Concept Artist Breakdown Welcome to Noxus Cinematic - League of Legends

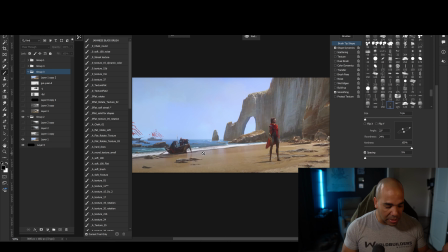[8:13]
You take a shot like this and the composition is pretty straightforward, right?
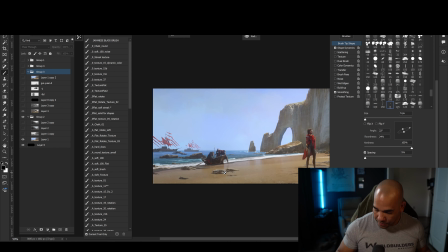[8:18]
It's very simple to understand, and I'm going to make some sort of random quote-unquote notes
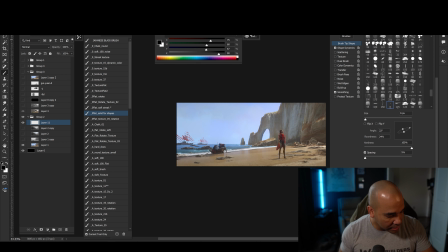[8:25]
here just so you can actually see what I'm thinking or what I'm saying. Right, so the horizon line is not dead in the center, right? It's a little bit lower than that, which is great, a great choice.
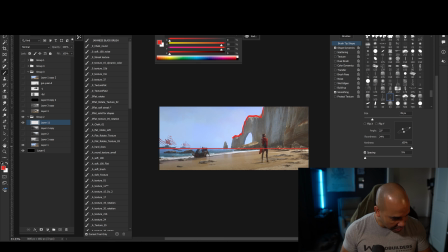[8:37]
This mountain here, the shape is pretty easy to understand, right? And it goes a little bit further. I don't know exactly where the center is, but we have this
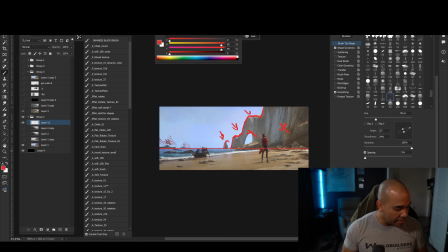[8:50]
going a little bit heavier on the right side, right? And it's a little bit more open here on the left side. So those are like the very, very general things. But the main thing that I want to concentrate is that even though,
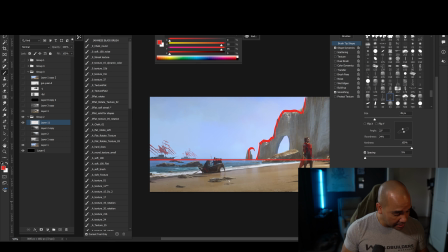[9:06]
and I'm not going to talk about the actual animated part of this, but if we take a look at the mountain,
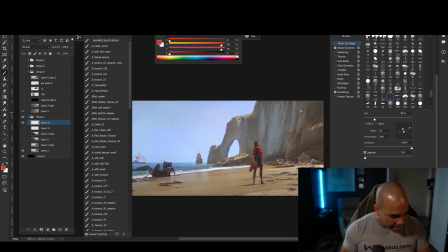[9:12]
for example, right, I can see that, we'll take a look at just this part here. We can see that it's mostly in shadow, right? There's only a few spots here that are in light, maybe here, and, on the rocks as well here.
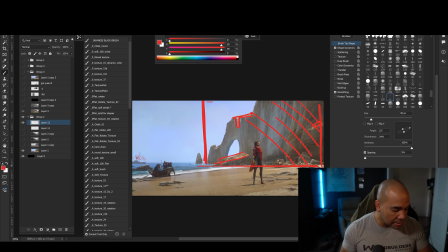[9:27]
Right, so mainly this whole mountain is in shadow, which is great for many things, right? It helps popping the character out when the character has some highlights on. And the other thing is that you can see that
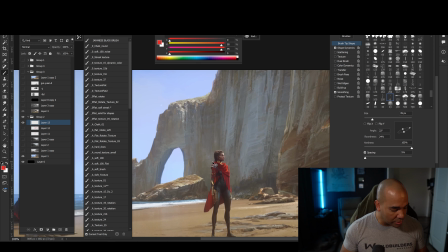[9:46]
even though it's only in shadow, there's a lot of detail,
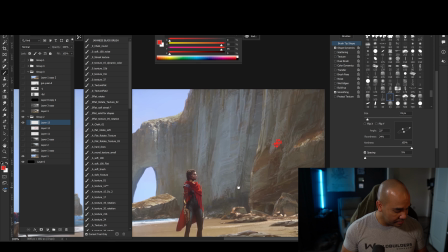[9:50]
and this is going to be probably the most talk thing about this in this video about this. But you can see all this different mark. It's not really a flat value or a flat color.
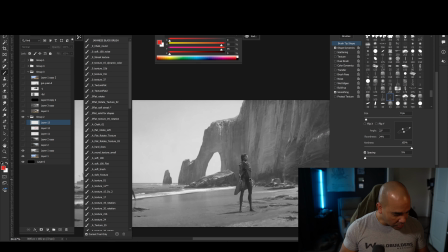[10:05]
And if I turn this to black and white, you can see that there's all these different little details that you can see, right?
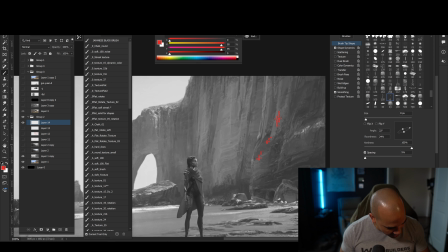[10:13]
From here to here to here to all this texture that is either painted or rendered. I don't know exactly how they do it. We can always sort of like mimic it, right? But there's all this detail in this shadow shape that makes it look more interesting.
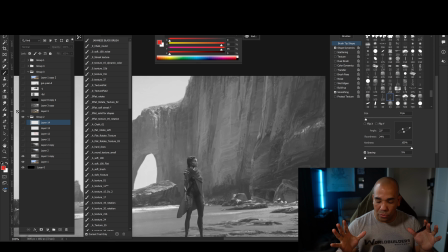[10:29]
And one of the key points that I want you to think about is the
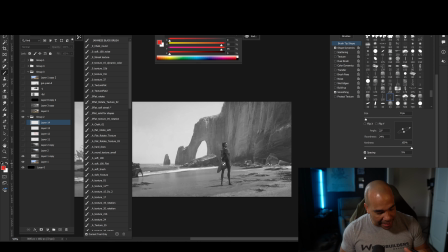[10:37]
intentional purpose of the detail that you're adding in those shapes, whether it's in the light shapes or in the shadow shapes.
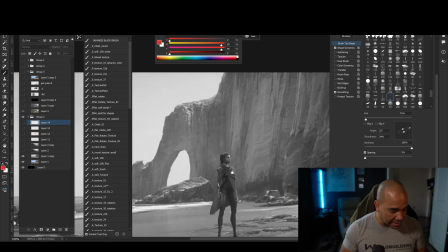[10:44]
And they do it in this case in the shadow shapes,
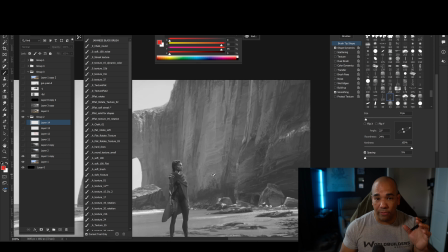[10:46]
but the control position of this and the control use of value of these details. Now, if I go to the grayscale slider, right, and I sort of move around,
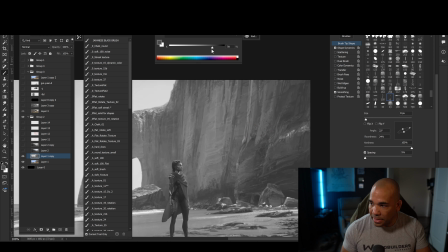[11:02]
right, this whole area, you're gonna see here that the cursor doesn't go really far from the center. It sort of stays in here, right? You can see that there, right? Unless I go to like the light side here, you can see how it goes to light.
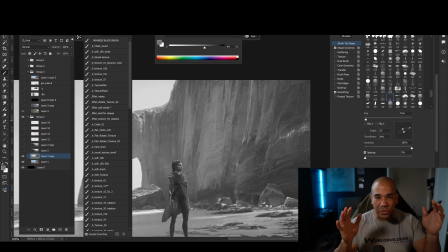[11:18]
But here on the shadow area, it sort of stays control in that section, which is extremely important, right? Because once you start getting out of there, then it starts getting a little bit too contrasty and outside of that fundamental shape of shadow.
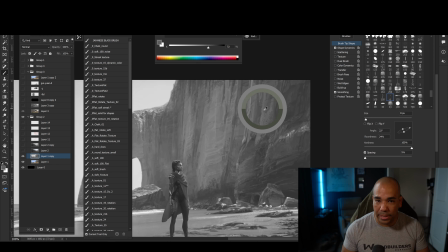[11:33]
And so that tells me that even though they have all these detail, they control how much of that range they're using. And of course, the color, you can go a little bit even crazier than that, right? So you could have all these colors that they have here. And if we go to the, let's go to the section here, CMYK.
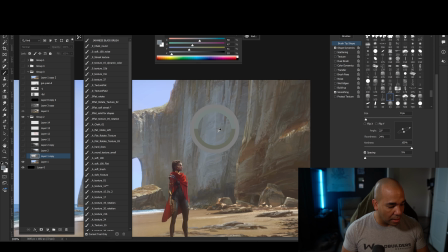[11:54]
You can see that the sliders of the color actually move quite a bit more. But the value one, which is the more important one, stays more control. And I think that's like that's such a huge thing to understand and to apply to your own work, which is great.
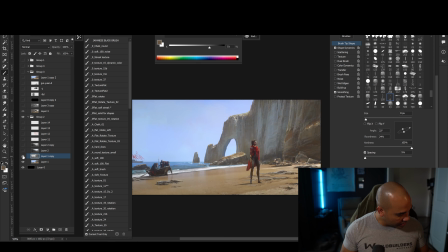[12:11]
We'll talk more about that, but that's like the main thing, right? And, you know, black and white, you know, so we can see that a little bit better.
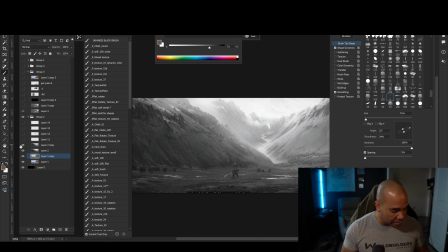[12:20]
The same thing goes with this background here, the same thing, right?